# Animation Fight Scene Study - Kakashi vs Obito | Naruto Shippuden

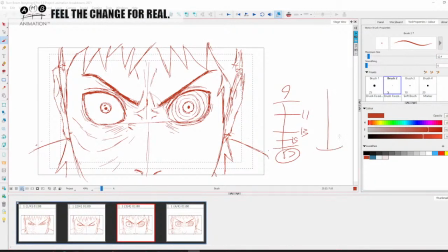For me, it would be so much stronger. But then again, I'm learning here how they do things.
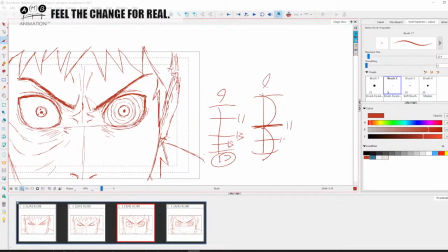If you would have it on a half and go 9, 11, 13, 15, 17, right? So because then this forward movement would have more kick to it. But I guess they, it works. What they have is a kick to it.
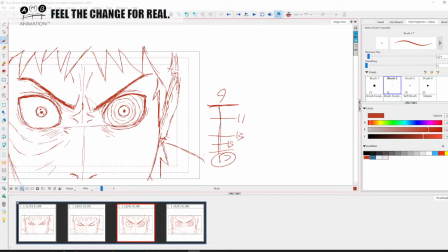It's fine. So they have gone on thirds, maybe because they feel they're doing it with a limited frame rate. So it just feels more in between with that linear spacing.
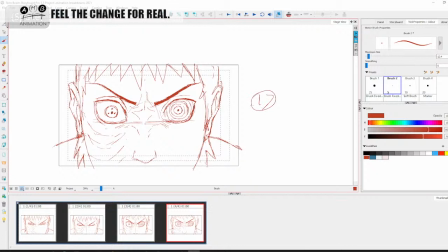That's my personal analysis on that. Right here, this drawing imbalance on this side is really getting to me. I'm just gonna have to. I'm gonna have to live with it, right? Let's just do that to kind of soften it out a bit, right?
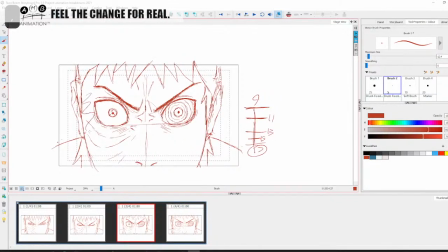See but this is I'm gonna see if that's actually in the original. Actually, yeah, yeah, volume issue happening with his facial sides is in the original, but that doesn't excuse that.
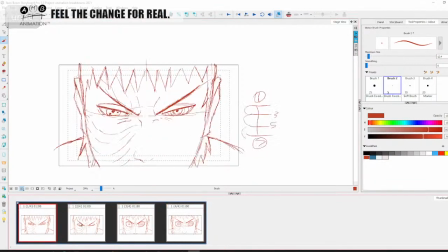Right, okay, anyway. So here his head moves back on itself, right? And then what we're going to do, in fact, I just can't take it. Excuse me. I'm just going to do this, right?
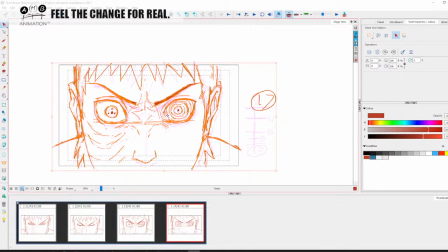Right, there we go. Now I'm going to take the whole thing, right? And I'm going to plonk it in the middle. It's faster to do it like that. Right. Yeah, that's better.
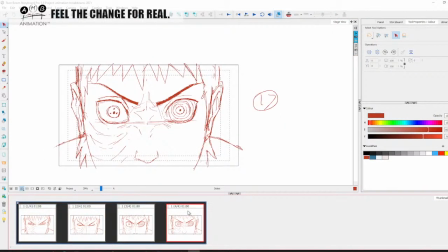Right. I just couldn't. When I see an arc that isn't arcing right, for me, somebody can have the best drawings in the world, but if I see anything in the arc that I'm like, nah. Right. Okay.
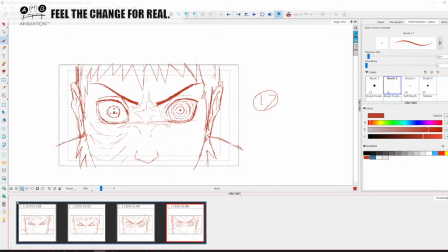Let us now look at the next shot. So we are 55 minutes in. So we've kind of cleared this first shot, as far as I'm concerned. So let's now look at the next shot. So the next shot,
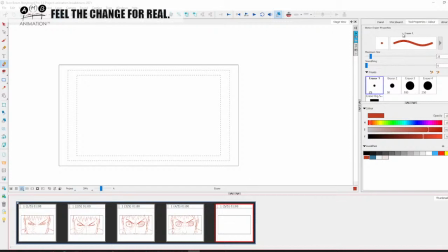I'm gonna split the scene because I need to have an onion on this to do the next shot because it's quite clever. The next shot we cut, and the eye line is just a little lower, right? But we cut to this guy.
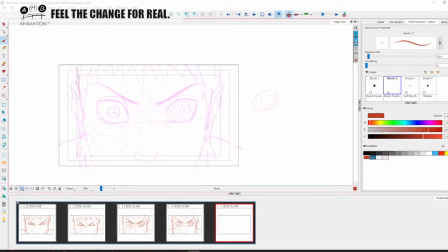Really looks like from what I've seen of the drawings of Naruto, but I don't know if he is Obito or whatever. He seems to look like exactly the same guy, but he's got a mask.
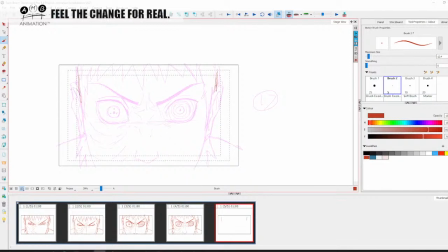So now I'm just going to see, because this is very important, right? Okay, so his ear is more up here, and his ear has traveled back a bit. I'm seeing the relationship of the framing, okay? So I'm studying framing here. It's almost like we're continuing to move the guy's head back, right?
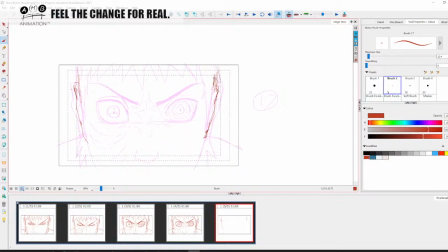Because we're cutting to this next scene with where we're up against the other guy's got the same kind of angle, kind of extreme close up.
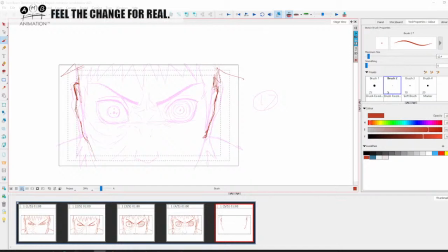Now I want to look where the colors are, right? Right, so his colors are up here like this. So his silhouette is like this, right? He's got something here like this, something like this, and one on the side here like that.
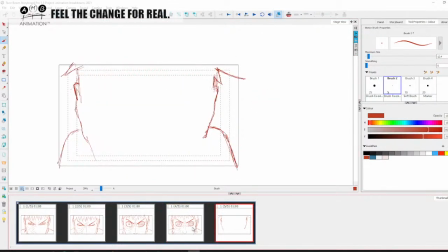So you all know how I like to keep my silhouettes, right? So now let's see what this guy's doing. So the next frame here will be head down.
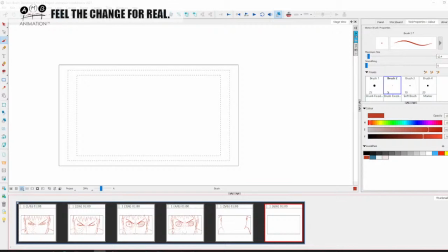Okay, that's a big move. Okay, so this looks to be on halves, this one. His timing is different to the other guy. Interesting. Maybe that's why they did it.